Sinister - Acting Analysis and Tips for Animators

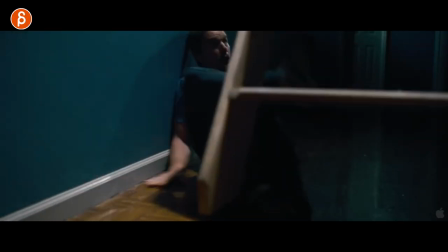0s
Welcome back to another acting analysis and tips for animators and today I'm going to take a look at the creepy movie Sinister. Today's clip is on the shorter side. There are three sequences, moments I want to take a look at but before I do, hi my name is JD and I do acting analysis clips like these.
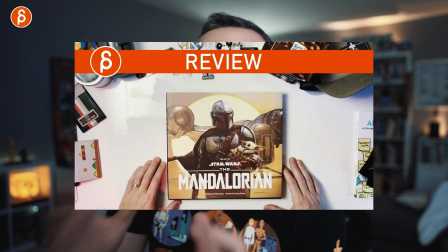16s
I do animation analysis clips, I do rig reviews, product reviews, animation news, all kinds of things. You know how this goes, this is YouTube, this is The Pitch, like and subscribe and if you do subscribe hit that bell button so you don't miss any of those uploads and that is The Pitch because I do upload a lot. don't want to miss it subscribe and if you don't want to you don't have to that's it for the pitch thanks for listening to that i'm going to go straight to the sequences now first up we have this here where i love already with
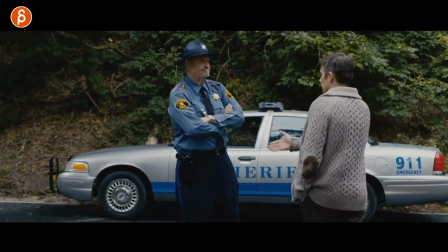39s
that post basically this is all about posturing and then expectations and then a reaction to that so basically as he
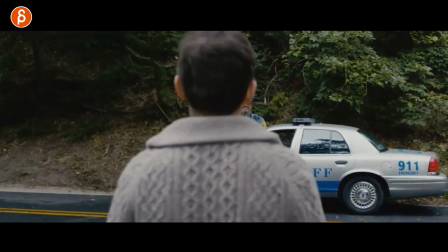47s
comes in we see this the crossed arms you go this guy is not in a good mood not sure what he's going to do is he going
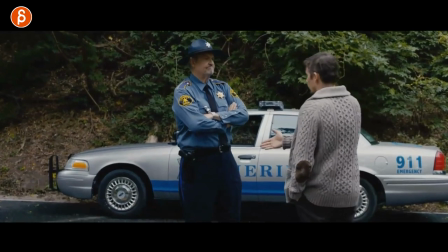54s
to say hi or not and then ethan all comes in here and says hey and you can see this very clear clearly silhouetted i want to say hi and his response is basically hmm pushing the lips together jaw up yeah i'm not going to say hi but also the reason why i'm showing this is
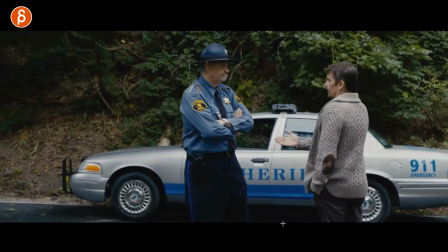70s
his reaction watch the hands and then that's it so if
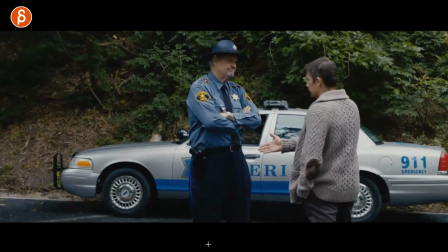75s
you have two characters and they interact it's not just about the posing the posture and how do they stand or sit there's a sitting sequence after that but it's also if a character does something there's
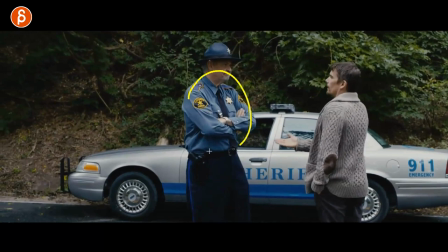87s
an expectation that well you're going to shake hands as well and now that he's not doing this you're wondering oh is he going to be upset about this he's going to
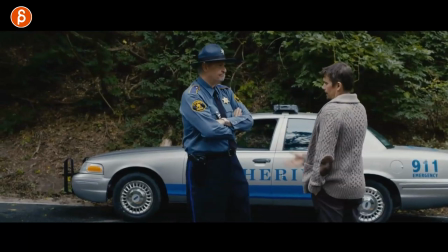94s
laugh and i think that is the most interesting part is actually this just that moment of eh i guess not you can see has a bit of a chuckle this is not the first time that he's dealing with the police so if you do anything where whatever it could be handshake could be
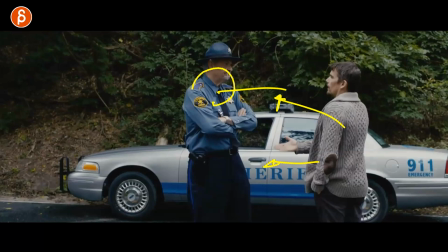109s
whatever a character does to another character that you as an audience think well this is going to trigger this reaction for this character and it's not happening then it will be interesting to see well how does this character now react and I like that little eh I guess not those are the little
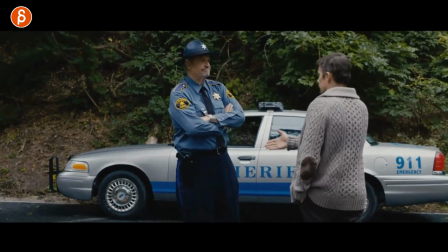123s
things to me that are more personality driven character driven than just here is a you know IK or FK arm that moves out
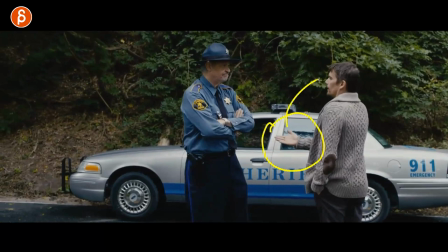131s
for handshake this is the good stuff this is the moment that tells me more about this character next up we have this one's a bit dark this whole movie has
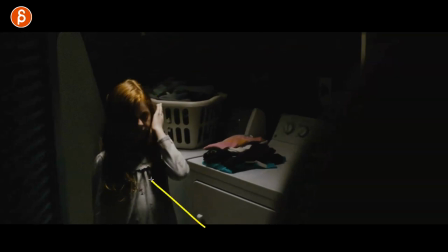139s
very distinct lighting and darkness and shadows but anyway she wandered into the laundry room she needs to go to the bathroom she's sleepwalking she goes oh
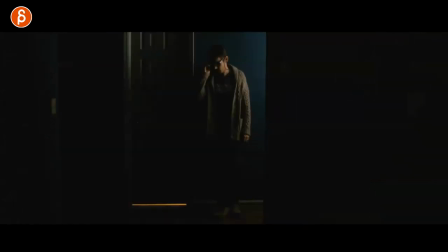146s
i can't find the bathroom and what i want to show you is the moment after that so she's in the bathroom dad is waiting she is done opens the door and still completely you know not sleepwalking but very sleepy
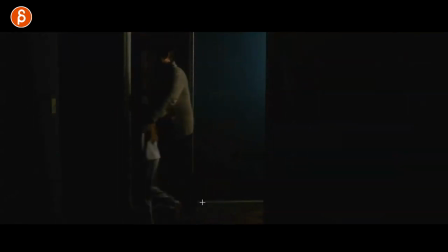161s
and walks out and then this happens oh nope this way i thought it was really cute and to me this you know he is familiar with her she's done that before he knows where the things are he's basically it's a character that's an environment that is familiar if you're watching my clips i'm a big fan of making a distinction if a character is somewhere there for the first time or not are you familiar with the place or not and how are you going to act and react to things because you're there for the first time or not and this whole thing of well it's my daughter i know i can turn it this way her room is this way it's just it's a certain almost a routine or just a familiarity there's something really cute about that moment so again if you have multiple characters like before when they say hi or you know a handshake or not you can bring in certain elements like that where it's they do things to help or without looking or they say things without looking or they hand things over there's anything where you can tell those two have a relationship there's something more going on this could be a family thing this could be more intimate thing whatever you want to do but it gives us an extra layer to the character's performances so it's not just like I said before an IKR or an FKR moving and doing a movement it's all about personality and just getting a
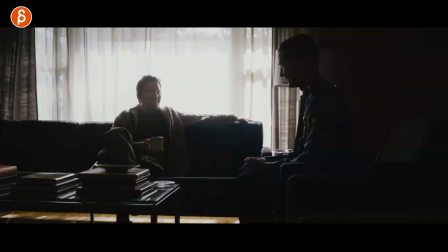227s
bit more a better insight into the characters and speaking of characters I like this here in this the sound is not on here but it says hey to him we're friends right we we can talk to each other and again this is the movie has very distinct you know darkness and shadow and